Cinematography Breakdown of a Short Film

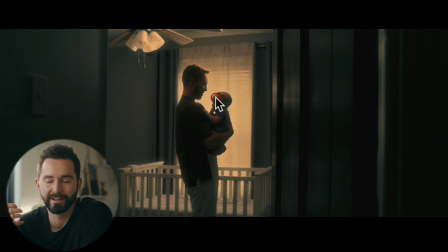973s
Want it to be brighter because we want it to be a little bit more romanticized and you know when you're thinking back on things that are happy you think of them as being sunny not as being overcast that's just the unfortunate side but out of frame which i use this door just kind
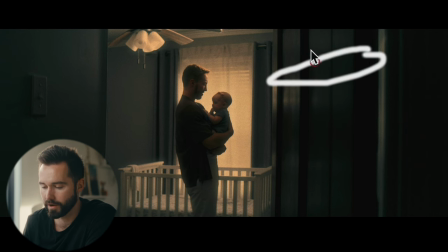987s
of you know peeled it forward a little bit because we had a tube right here surprise surprise with some diffusion of course to
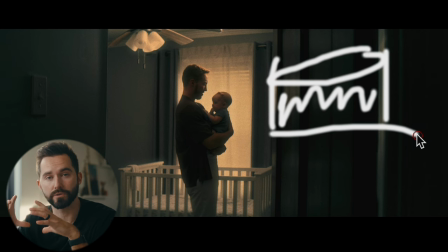996s
be able to make that tube just a little bit bigger and give us a bigger source of softer light if your source is too small and too close it's gonna
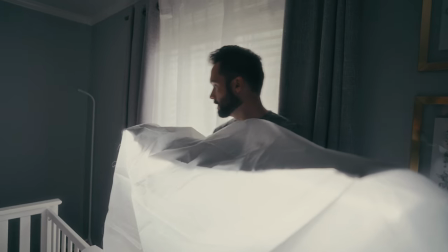1004s
be really harsh but being able to you know make that small source bigger by bouncing it or having it pump through diffusion just
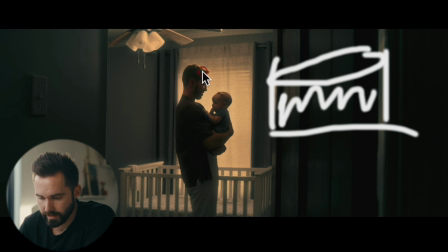1012s
creates a little bit of softness that gave Brennan you could kind of see it on his hair here a little bit which isn't isn't the best thing but kind of makes him pop a little bit from from the background and a little bit on her too so if we go to our tight of the baby
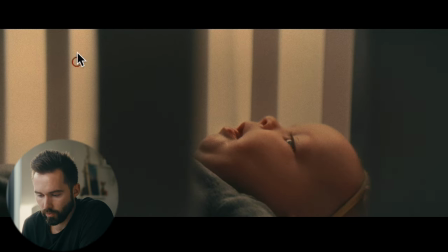1030s
right in here. So we have our window and that was giving us some natural ambience already, but you can kind of see in her eye that there's a tube above and it's
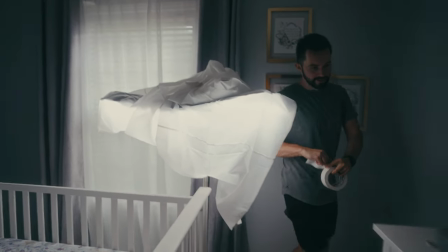1040s
the same tube and just kind of place that above like it was out of frame,
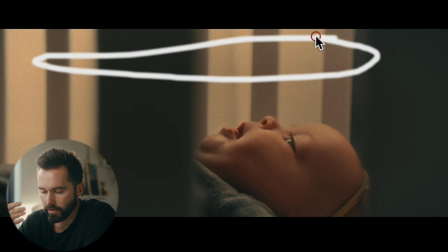1045s
but it was right over here, giving us some top light, but not too flat. You know, still had some shadows here, but you could tell, you know, the shadows are really soft.
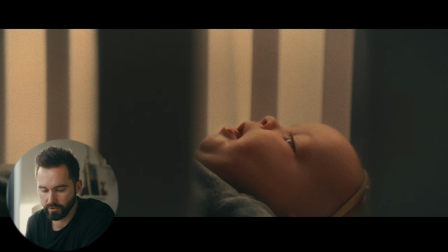1054s
I really liked what we were able to get with that tube and and some of the diffusion and it was a very similar setup when we come to our
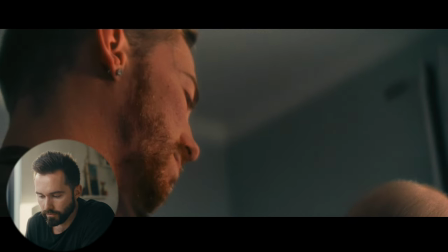1060s
come to our tight here he's in front of this window you know it's a flat image right here but I knew that we wanted
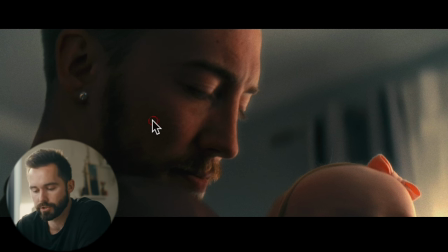1067s
to end up with him looking here it was a little too too much shadow maybe on his face on this side I do like you know more of the Rembrandt that we get on here probably wish that this was a little bit softer maybe put another tube on this side and just kind
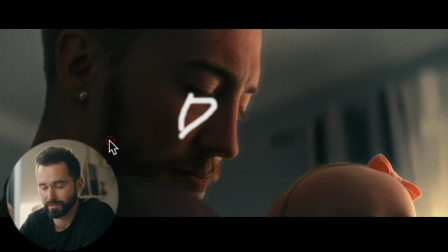1084s
of have it like a one percent or something and put some diffusion in front but we had the tube pretty much it was out of frame but right here blasting
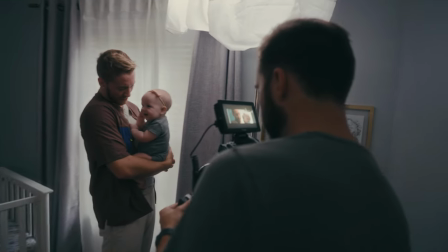1095s
here and it looks natural because we have our window right here
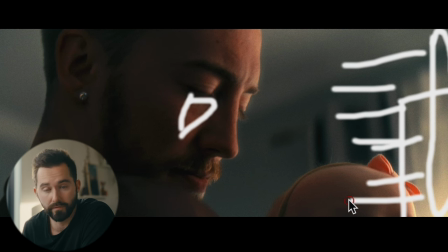1099s
that's blasting through and even though it was overcast and if you
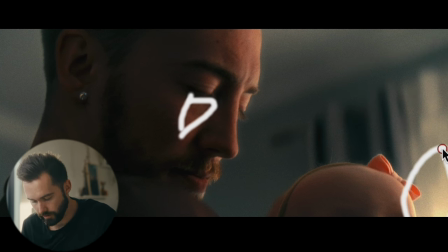1104s
looked like on a false color this exposure is probably pretty similar to this exposure which in reality that doesn't happen you know you're looking at this frame right now and you see that window back me it might even be blown out but my face you know is not that same exposure it might be closed because i'm artificially lighting it but in reality you know this my face would
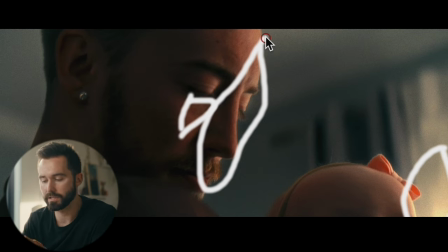1126s
be lower on the exposure so it does work because there's motivation in the scene to show there's a window here so it should
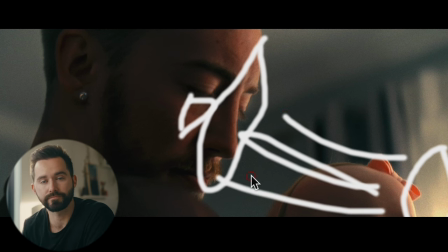1136s
be you know lighting him right there it's just another tool you know to be
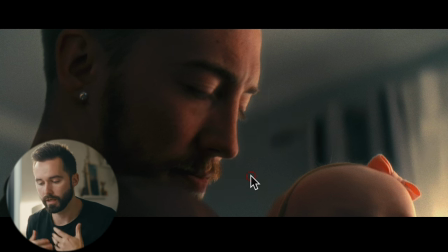1140s
able to light and give motivation because you always want to be shooting in the shadow side because it just provides a little bit more depth to your image. And we're shooting in the corner, as you can see. These are the top of the walls. So the corner was right about here.
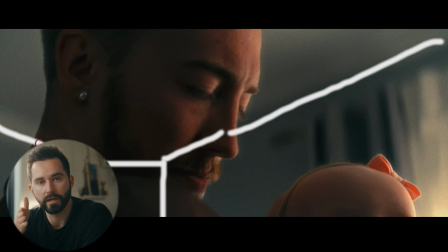1154s
And that gives you the ability to get a little bit more depth in your image. If you're shooting right up against a flat wall, you're not going to get much of depth behind you. You want to be able to get as much depth as possible just to create an interesting image. You know, just like this talking head, shooting more into the corner of my house and it just provides a little bit more depth a little bit more
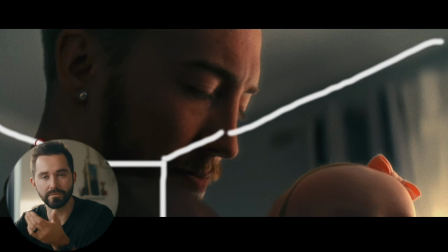1175s
interest versus if it was you know super flat sometimes you have to do that and i'm sure there's a scene or two in here that that
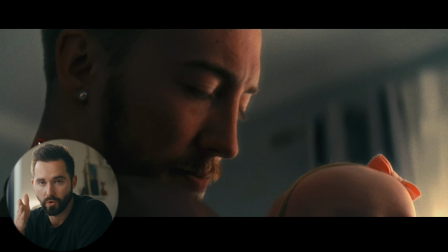1181s
does have a flat image but when you can shoot into the corner it just provides you know some more depth and allows you know some separation of your subjects from the background and provides a pretty image and that's what we all want right
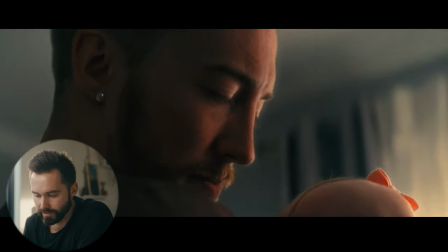1196s
All right, moving forward, some of my favorite scenes, which are just natural light.
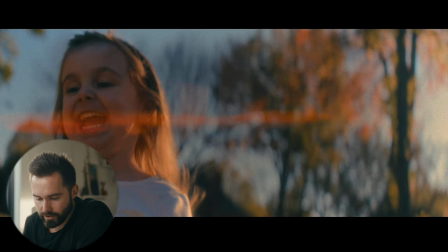1202s
She was adorable. Oh my gosh, she did such a great job. I'm just going to play these forward.
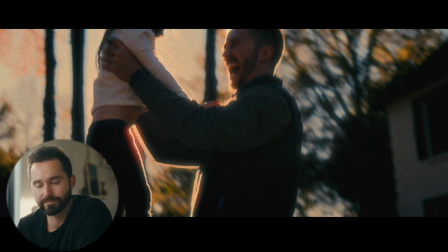1211s
So beautiful. She actually did play soccer, and that was a little late addition. The dad told me that she played soccer, and I thought that was great. It wasn't, again, in the original story. They were just supposed to...
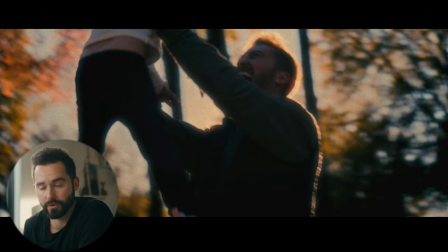1223s
All that I needed was this twirl to be able to showcase at the end that there was, where's the twirl?
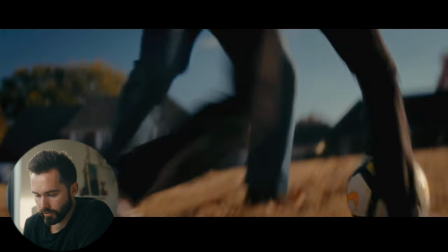1230s
Show me the twirl. At the end, you know, there was a very similar twirl. And those were just a mirror.
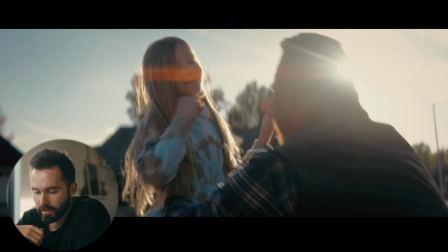1237s
The two, just to give the audience, you know, a little cue that these are very similar.
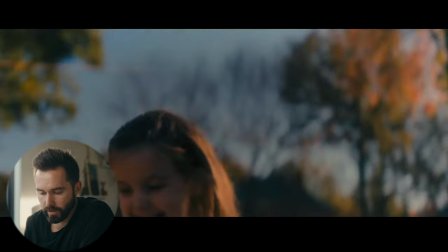1243s
And the first one was in Brennan's mind, our main character's mind.
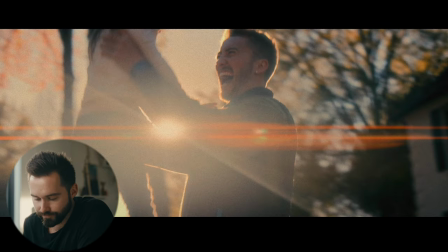1249s
Whereas the second one actually happened in reality. But yeah, for this one, this is all I needed was just this twirl. But when he told me that she played soccer, and I found out that our older actress played soccer as well, just thought that'd be a great little tool just to add in. Something soccer, of course, if Brennan is imagining this daughter growing up, that it was his own, of course she'd be playing soccer.
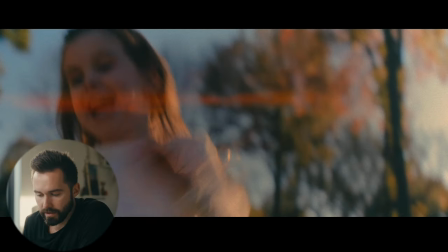1274s
So I thought it was a cool little tie in. But nothing, I didn't add anything to these scenes,
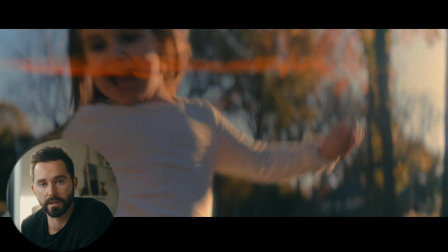1280s
and that's credit to the FX3 and some of the dynamic range that it has even though it's not the best and
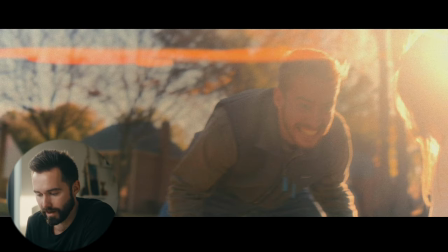1285s
some power of dehancer of being able to pull back some of these highlights you know you can kind of see it's it's a little blown out here not to my liking but i did want to be able to show you know bren's face didn't want to lose
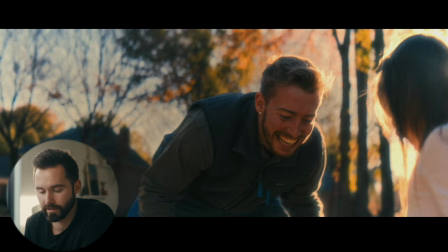1296s
him in the shadows and fortunately we did not but really it was just all about sun placement
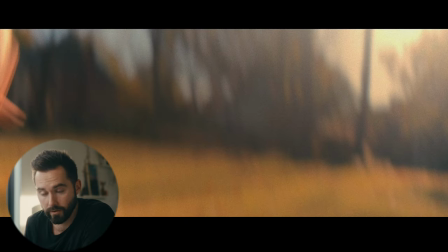1303s
every single scene that you see here what's going on the sun is backlighting everything
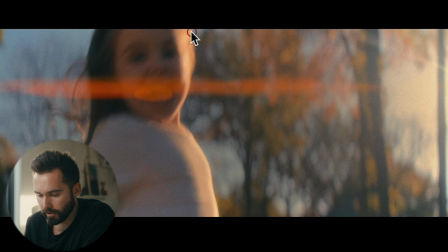1310s
that's not being front-lit you know our actor here actress she's being backlit and you have two different exposures on her you have the shadow side that we're shooting into you have the bright side that the sun is
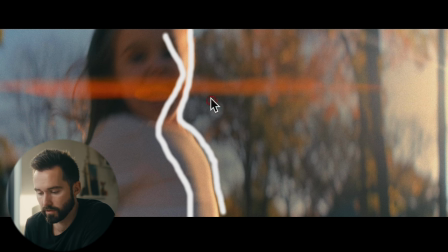1326s
hitting and that's giving separation from these trees from this background and that's telling your audience what to look at so let's look at some of the other scene see if it's similar it just might it just might be all
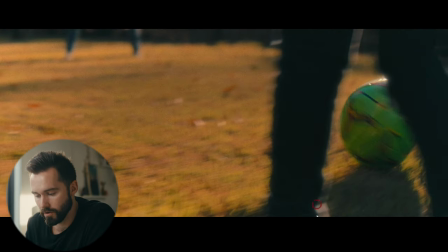1340s
right go forward to this scene oh no guess what it's backlit provide some long shadows provides a little highlight on that ball right there it's also showing Brennan in the background which is cool but you know it
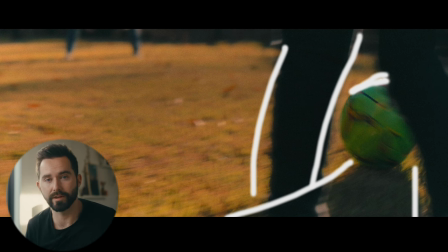1352s
gives these legs a little bit of depth in our image you know not everything is the same exposure you're getting these different exposures which is interesting to the eye
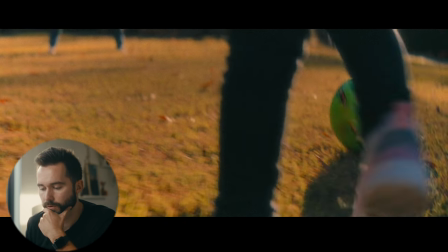1361s
take those out let's go over a little bit you know we're just getting like that little
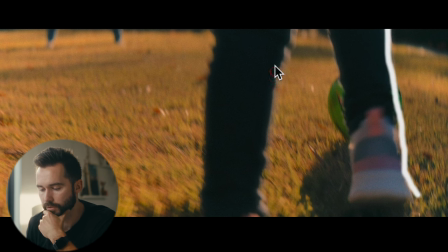1366s
catch of the sun coming around which is really nice and
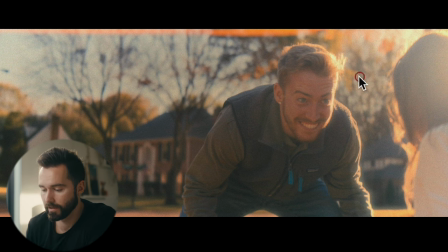1374s
this is very similar to that first image of our actress running running in the sun is hitting our main actor right here and you're getting the same thing on her side because her hair is kind of coming down a little bit and the sun's catching it and it's giving us separation from the
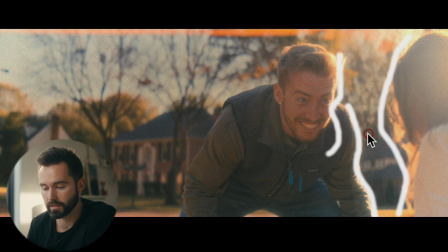1389s
background and it's not the best framing you know they're on the right side because they're moving around a lot. This wasn't a set up shot. I just told them to play soccer and I was going to capture some things that they were doing. But yeah, it ended up working out because of the way that we framed up the sun. The sun was on the right side. We were still shooting into the shadow.
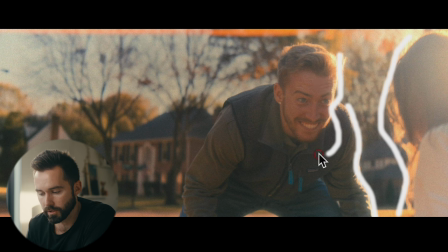1407s
You know, even though when he's in the shadow, it's a very similar exposure because she's giving him some bounce with her white shirt. I still think it works out really nice. And we're getting, you know, a little bit of anamorphic flare coming in. Nice and romantic.
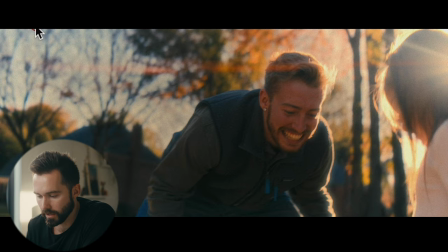1425s
Come through, see, when he goes more into where our image is not washed out by that flare, you can tell that he's a little bit more into the shadows.
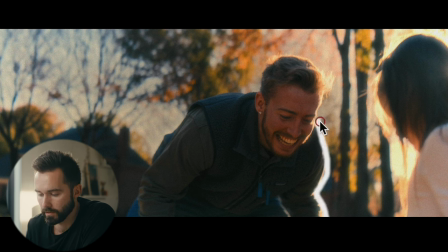1434s
But again, still the same thing. He's getting this nice rim light, and that's telling our audience what to look at, which is him in this scene. That's the way cinematography can tell your audience what to look at.